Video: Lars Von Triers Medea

And the thought of that, just Jason buying into it, seems so far-fetched. So this is where we have Euripides kind of falling short of the mark in terms of making his characters somewhat two-dimensional and not very rich, and sort of limited. Whereas Von Trier, I think, tries to humanize Medea, and he tries to show us through the treatment of the death of the children just how struggling and how anxious and how grieving and how much anguish and vexing she has in order to commit this act and to follow through. And if it wasn't for her own son, who's very young, saying, I understand why you're doing this. My father betrayed us, and we don't have much choice. And I support you, Mummy. I mean, that's dramatizing, but he does. He puts the noose around his neck and hangs himself from the dead tree branch. And it's a moment of utter paralysis for me. No matter how many times I've watched Von Trier's film, or I know the body of his work, or I know that he's paying homage to a man who spent a lot of time looking at the representation of women historically, from the burning of witches, from earliest days, William Wyler. I just really never quite bend my head around that scene where the child offers himself as a sacrifice for his mother. And so we have these points of difference, and the opening sequence is one that's extremely important.
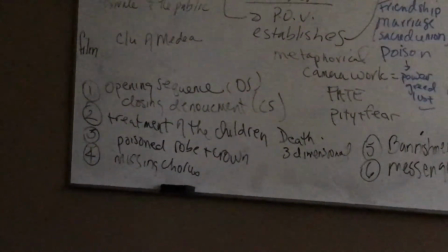(14:05)
The other one, and of course she meets Aegeus here right off the hop.
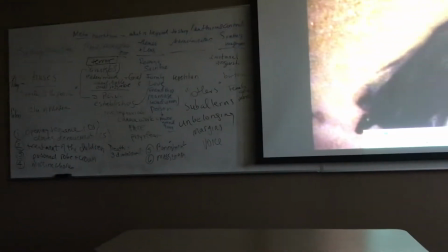(14:09)
So Von Trier has her meet Aegeus right at the beginning.
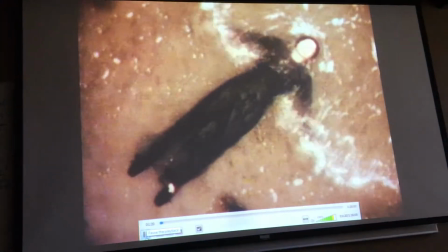(14:14)
And just watch how that spiraling, all the waves, all the folds, all speak to the foreshadowing of time.
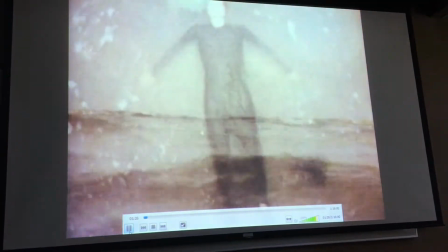(14:21)
And the black can be representative or symbolic, quite simply, of death.
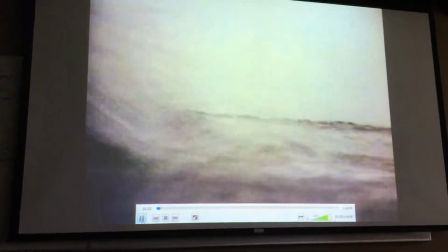(14:26)
She wears black through the whole film until the very end of the film, where she takes off the cap of her hat,
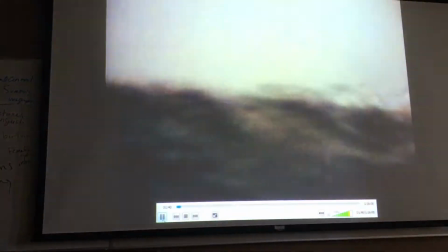(14:34)
and we see this long mane of fairly violent red hair.
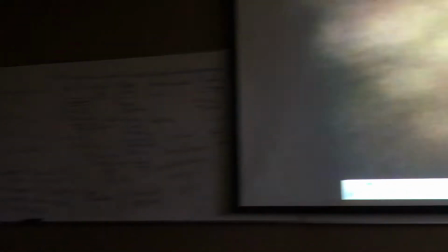(14:41)
And we see that womanly aspect of her, because prior to that, she's very androgynous. And so that red, raging passion and anger is sort of let loose. And
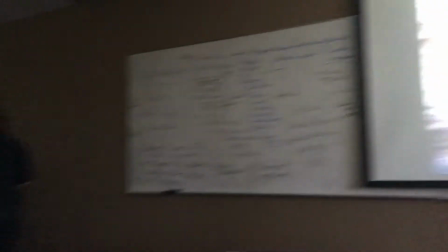(14:57)
we wait with her as she waits for the tide to come out.
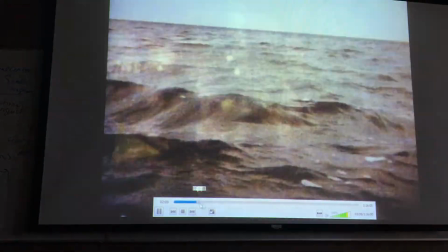(15:03)
So let's just take a quick look at that final sequence, because they're very different treatments.
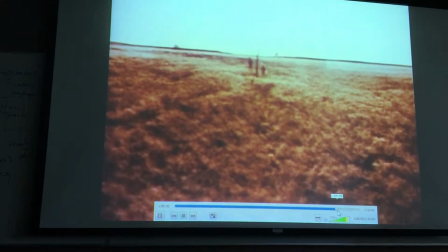(15:10)
And there's cross-cutting going on here. So you see again, this vast, barren,
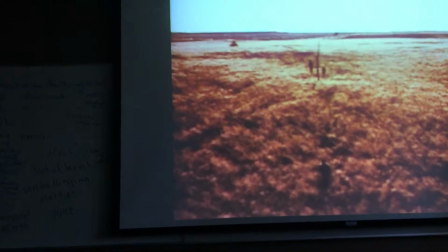(15:19)
this is about as much life as we get in the scene. It's either wind and sand and sea,
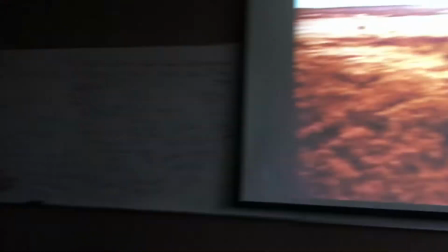(15:28)
or we have some prairie grasses and various different windy sort of sequences.
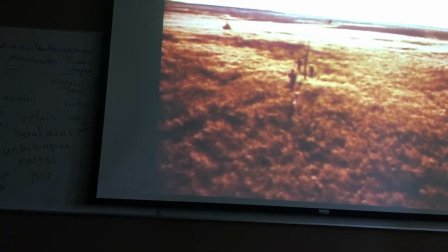(15:36)
Jason comes, he sees his children, he's mortified, and then we cut to this. And this is so isolating and barren and sad.
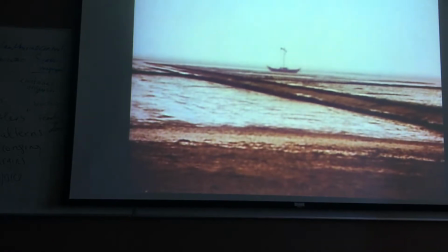(15:49)
And when we see in the play the final denouement or sequence,
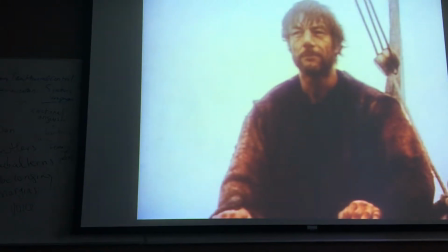(15:53)
what we get in the play is her standing with her two children in a giant chariot, golden chariot that's been sent to her from Helios, with the support of the Corinthian chorus, the Corinthian women. And there she is with her children, and she's hovering over Jason, victorious. The tone, her attitude is one of victory. She seems not to be that remorseful about the death of her children. She plans a great ritual and homage to them in the future.